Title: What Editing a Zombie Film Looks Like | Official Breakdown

This one's definitely a bit more difficult to watch. If you look back at my channel, you'll see a lot of my edits are a bit more lighthearted and exciting and fun, but in this case, not so much.
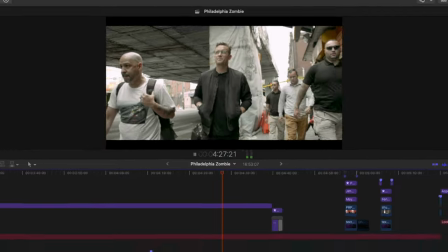In this video, Benny Johnson went to the city of Philadelphia, Kensington to be exact. And as of right now, there's not a lot of great things going on there. And that's exactly what this video covers. Now, this might not be extremely exciting and energetic, but the editing definitely plays a crucial part in telling the story and structuring the tone of the video. And so we're gonna take a look at this and break down the whole timeline of how it was put together.
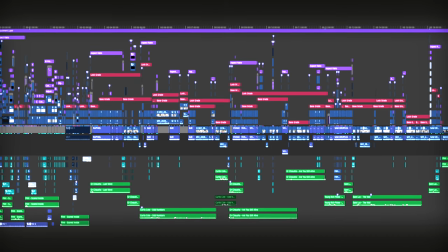Okay, so here's the timeline, and we're actually gonna split this up into some different sections,
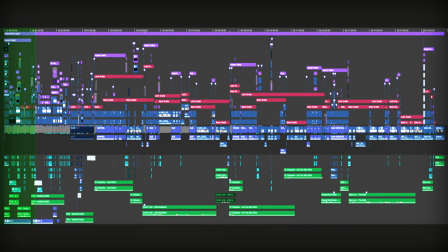but for right now, I'm gonna focus on the first section of this.
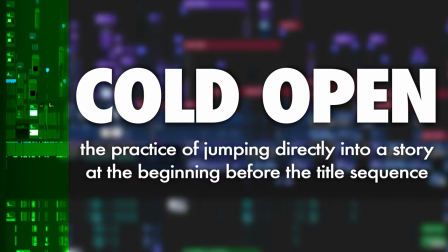We're also known as a cold open. Establishing the tone of the first scene.
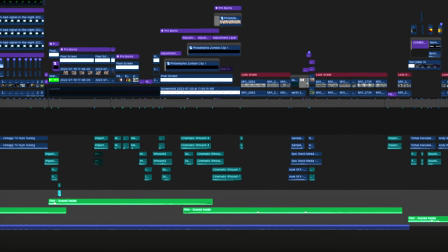Of course, that includes the music selection. I wanted something that kept that zombie creepy style, but wasn't too slow for the whole song.
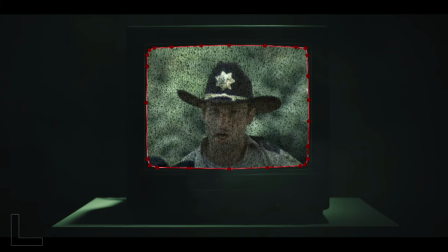Then after adding some familiar faces, if you know anything about zombies, we were ready to start.
The Walking Dead, The Last of Us, 28 days later.
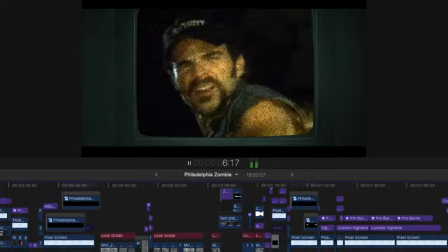28 weeks later, I Am Legend, World War Z, Dawn of the Dead, Shaun of the Dead, Paranorman, and on and on and on and on.
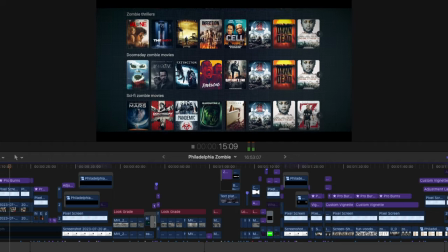There is no shortage of zombie movies coming out of Hollywood. Every other piece of entertainment seems to have some type of undead element to it.
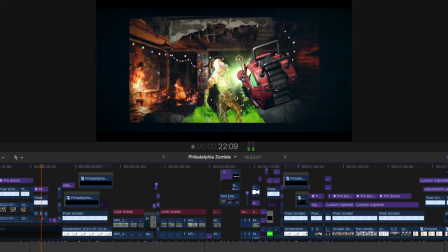Why this fascination with the walking corpses? Why zombies?
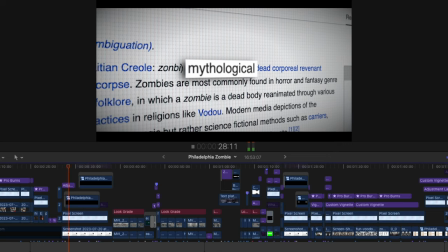Well, it's a point of mythology that has captivated the human soul for a very, very long time.
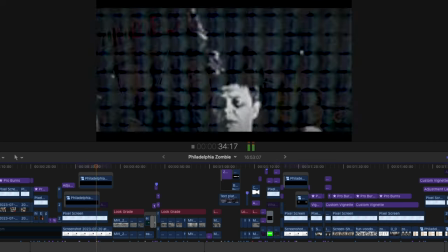The unliving, the undead. But did you know that Zombieland isn't just a Woody Harrelson flick?
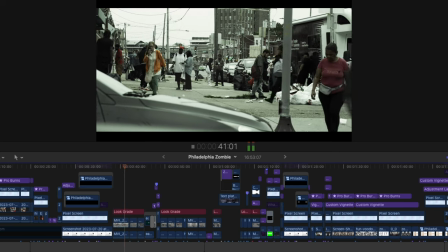That Zombieland is an actual place in America. There's an entire neighborhood that is run by literal zombies.
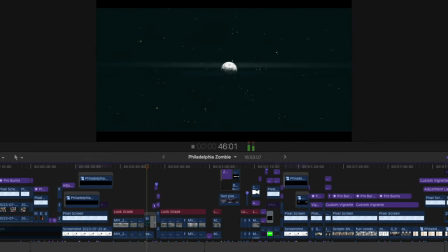Welcome to Hell on Earth, Kensington,
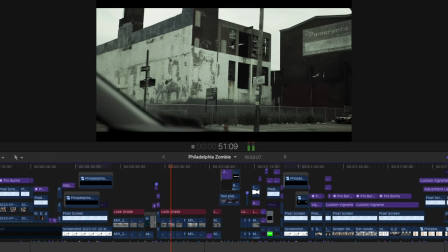Pennsylvania, a small neighborhood on the outskirts of Philadelphia that is overtaken by zombies.
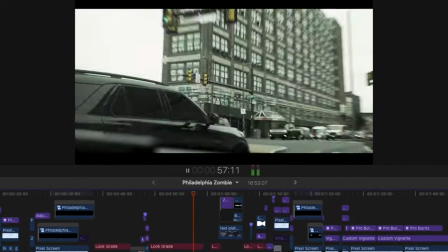Today we're going to go to Kensington, Pennsylvania. We're going to show you how these people live or how they don't live.
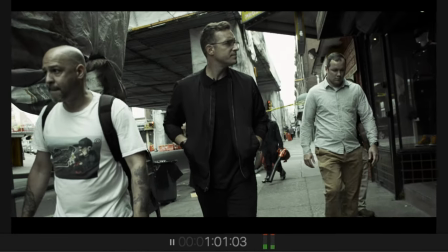Welcome to Zombieland.
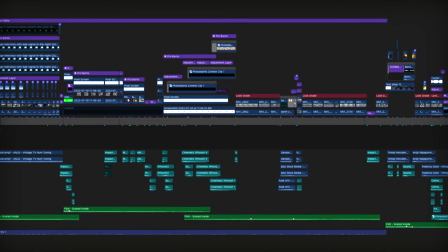There's probably one thing that really stands out when it comes to the footage, and that's the color grade,
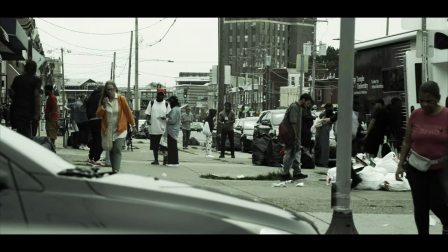being so dramatic and grungy, and that's the exact style I went for.
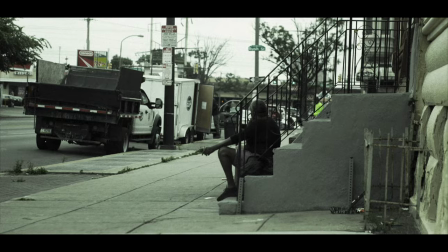I wanted it to feel dirty because, well, that's how it was. And don't worry, it's not like this the entire video.
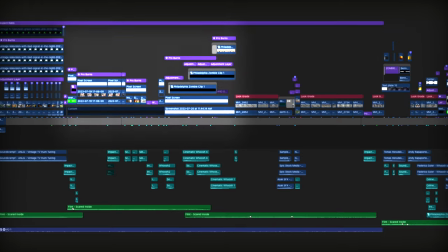And some other smaller things that you might not have noticed is because the research is being done on a computer, I added a screen overlay effect.
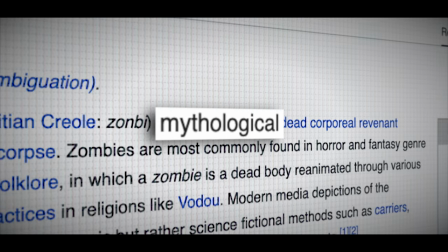And then every time something needed to be focused on, I had it scale out of the screen with a drop shadow behind it.
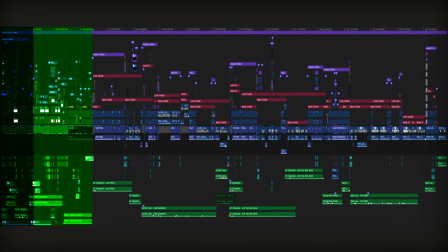All right, that's enough of the cold open. Let's actually move to the explanation of what zombies are. I really wanted to show at the start of the video just how bad the city actually is and how it feels like there's something off.
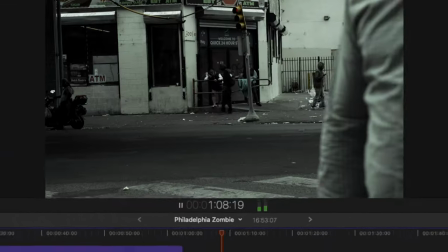Okay, so before we go hang out with literal zombies and barely escape with our lives, let's define a couple of things.
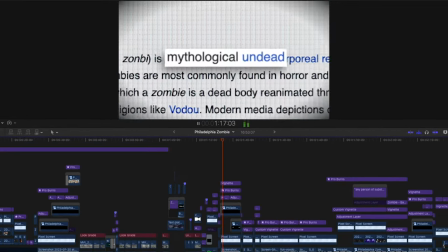What is a zombie? Where does the term zombie come from? A zombie is a mythological, undead creature that is created through the reanimation of a corpse.
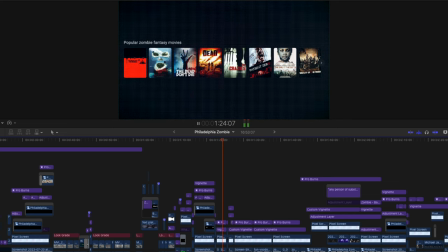Zombies are commonly found in horror and fantasy genres, but the term actually comes from Haitian folklore.
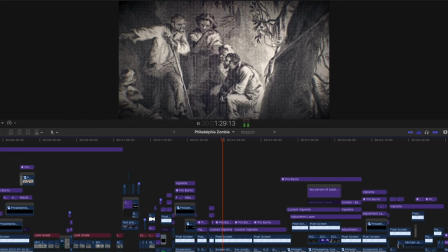Scientists and explorers who traveled to Haiti in the early 18th century
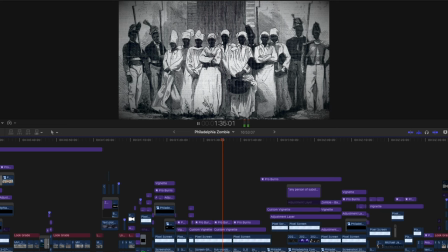would come in contact with local villagers who would tell stories of their family members dying,
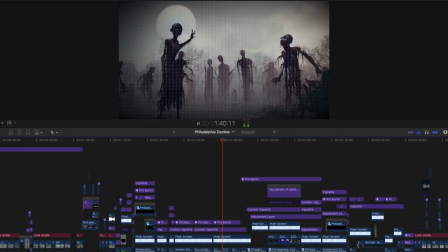being buried, and then coming back to life through magic, living as the undead.
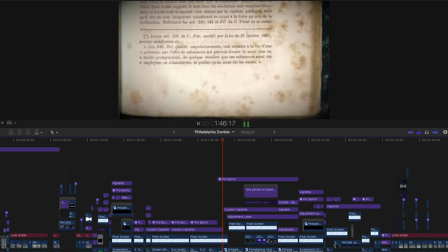In fact, in the Haitian Penal Code, Article 246, passed in 1864,
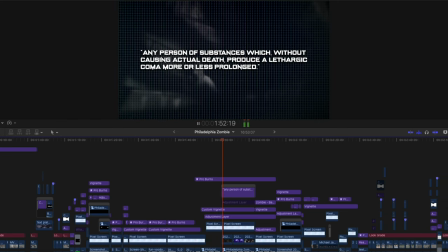zombies are actually referred to any person of substances which,
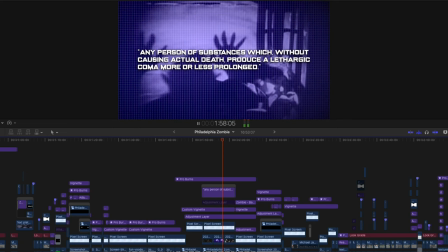without causing actual death, produce a lethargic coma, more or less prolonged.
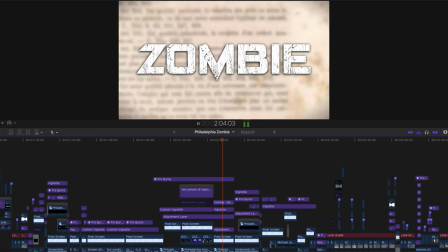And a zombie is defined as somebody who is in a lethargic coma, more or less prolonged.
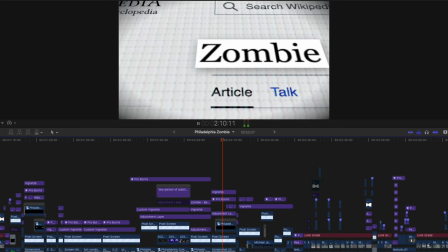The term zombie began to capture the fascination with authors, writers, and directors.
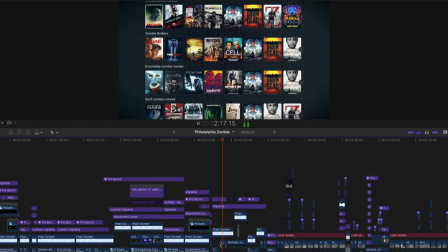Multiple zombie books were then written, zombie films exploded onto the screen, and even Michael Jackson made a zombie music video.
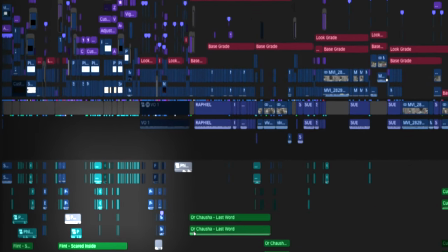Real quick, before we move on here, you'll notice that I'm pretty much adding sound design for everything when it comes to transitions
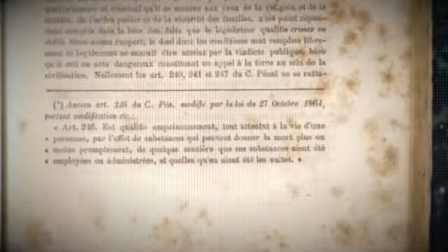and clicks and pretty much anything you can see in this sequence. I'm doing my best to add a sound effect, and it really helps add that depth in the edit.
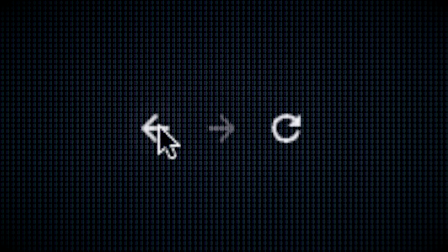Also talking about clicks, you'll notice that I added this small clip that shows the mouse clicking back.
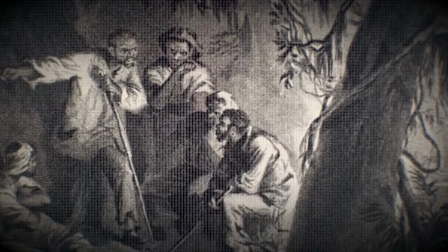It's these small things that people don't really pinpoint, but subconsciously it makes it flow a lot nicer.
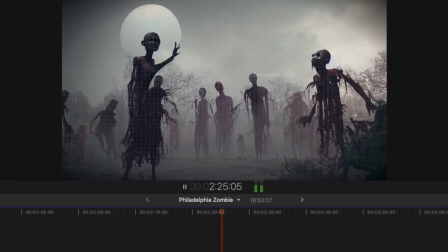But in spite of all of the zombie folklore and all of the zombie mythology that can be found in pop culture,
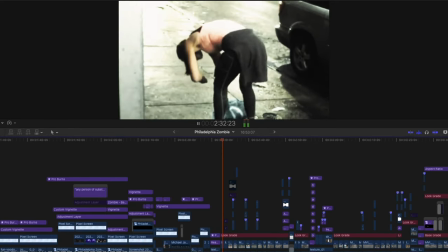real zombies do in fact exist today. And they're far more like the zombies of the original Haitian folklore,
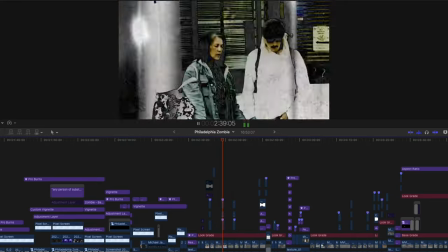a tormented soul who is in a lethargic coma, prolonged.
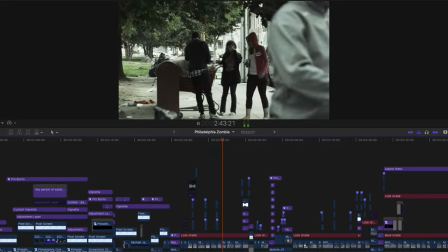Ladies and gentlemen, this lethargic coma is not brought about by magic or voodoo.
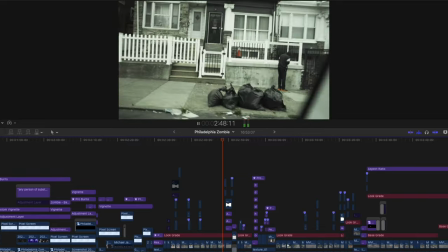This lethargic coma is brought about by mainline narcotics.
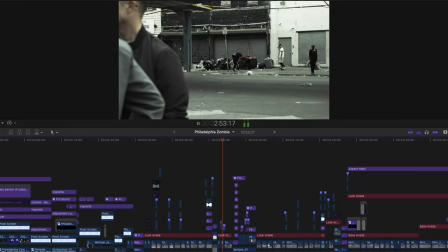The neighborhood of Kensington is ground zero for the zombie apocalypse in America, with the rise of a drug called xylazine,
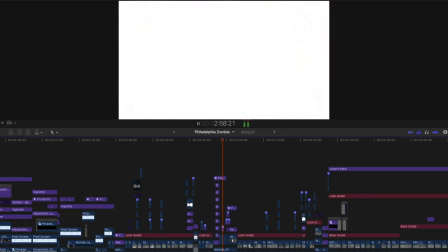or trank, which enhances the effects of other drugs like heroin, cocaine, and fentanyl.
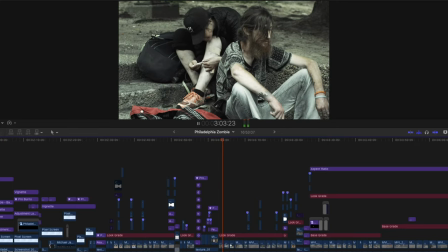Over 90% of the heroin in Philadelphia has trank in it, which is why the neighborhood has become a post-apocalyptic horror show.
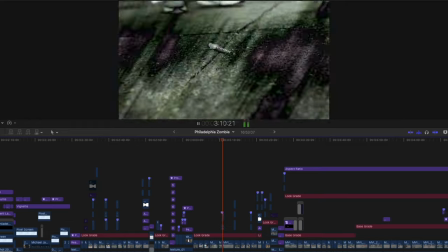Addicts and dealers roam the districts like walking dead, selling this deadly animal tranquilizer in broad daylight.
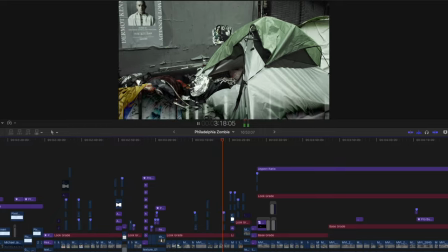The stench of rotting flesh, human feces, emanates in the air. No cops, no law enforcement, just hordes of zombies.
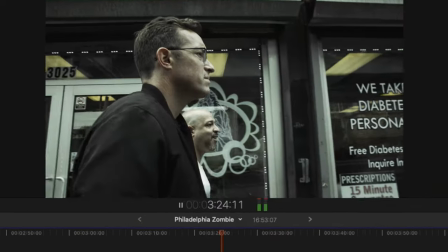This is Zombie. I hope you believe in zombie stories, because you're living in them.
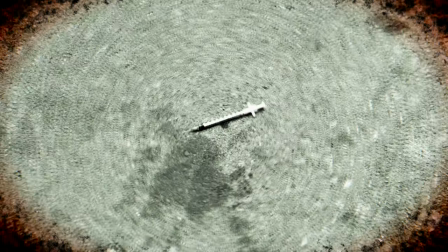On that note, I want to talk about the risers, which is a sound effect that we just ended on.
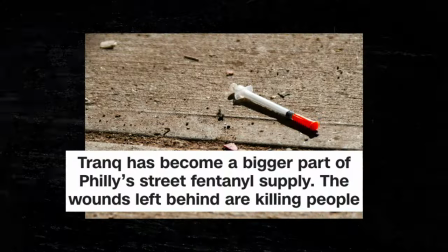Putting risers throughout the section, transitioning into other pieces, helped build that tension and keep the viewer interested.
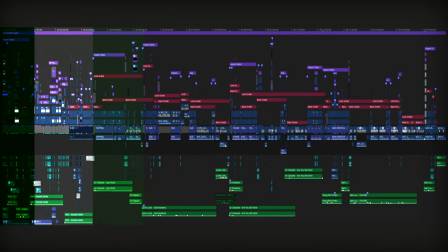When a riser is included, it's setting you up for the next thing. Yeah, so as we move into the actual area, the music starts to dim down a little bit and it slows down as far as the pacing of the video and really gets into the actual trip that was taken and showing everything that's going on.
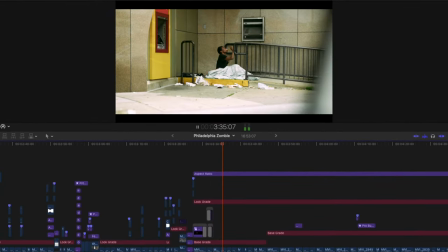As soon as you enter the outskirts of Kensington, you begin to see people behaving strangely,
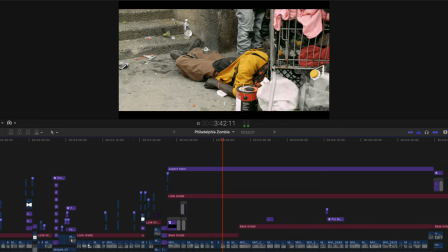flopped on parks and benches and public spaces, people acting completely zoinked out of their brains.
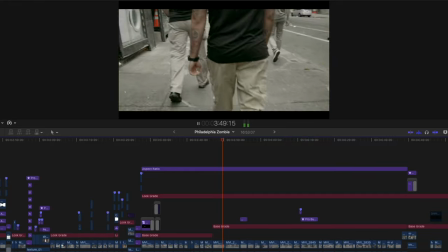And then you get into downtown and you step out of your vehicle and you realize exactly how sunken this place is.
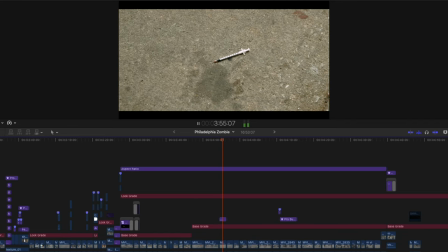There are needles every couple of steps that you take.
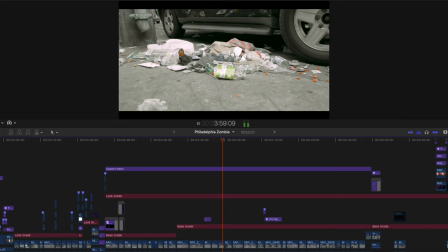You can smell trash and filth everywhere.
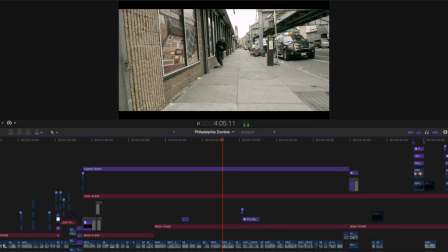You can hear the sounds of people screaming, and those people are often screaming at you, telling you to get away or to stop filming them.
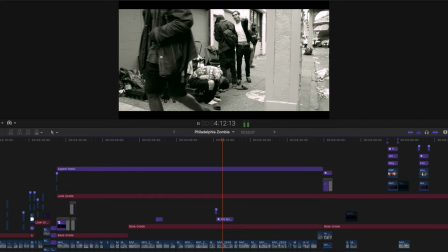They point at you with arms that have open, gaping sores on them.
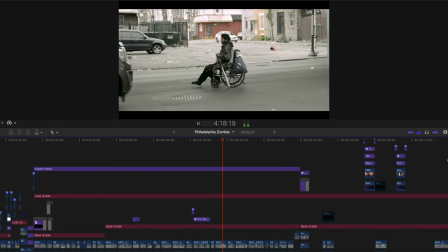People walk by you, strung out entirely, yelling, hurling insults, and hurling their own bodies.
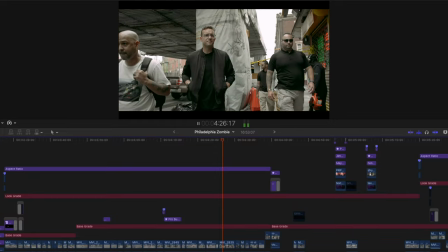In fact, it required us to have personal security just to walk through downtown securely with our cameras.
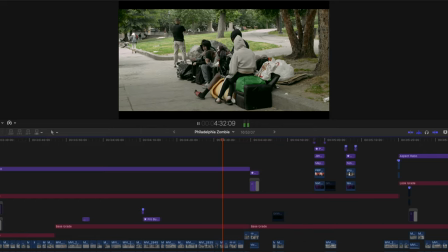How did this place get this way?
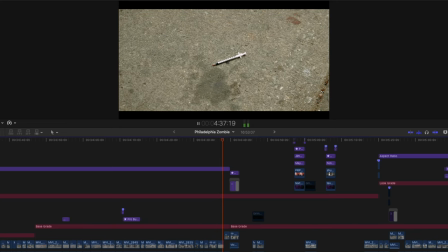Raphael explained to us what trank is and how it gets to the street and who keeps that trank flowing.
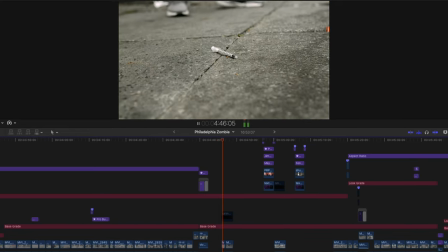What happened here? Tell me, what's the story? You know, the story is, as you see, they've given out needles, and so far they've been giving out needles and crack pipe over 10.5 million.
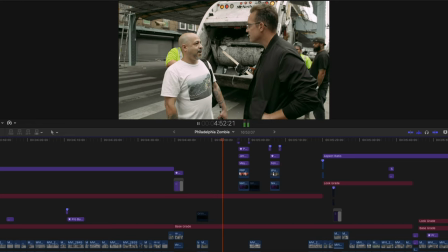That's harm prevention. Who's they? So it's, and really the city. So who's that? Is that the city?
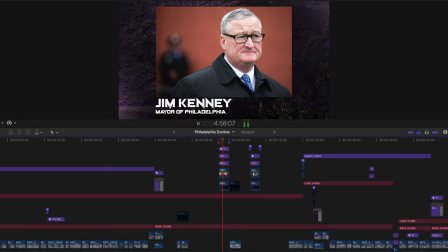Yep, city of Philadelphia? Yep. Okay, so the leaders of Philadelphia, they give out crack pipes, they give out needles.
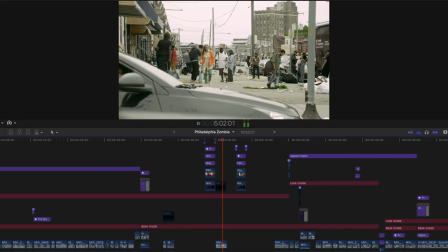Pipes. Yeah, like nothing, as you see.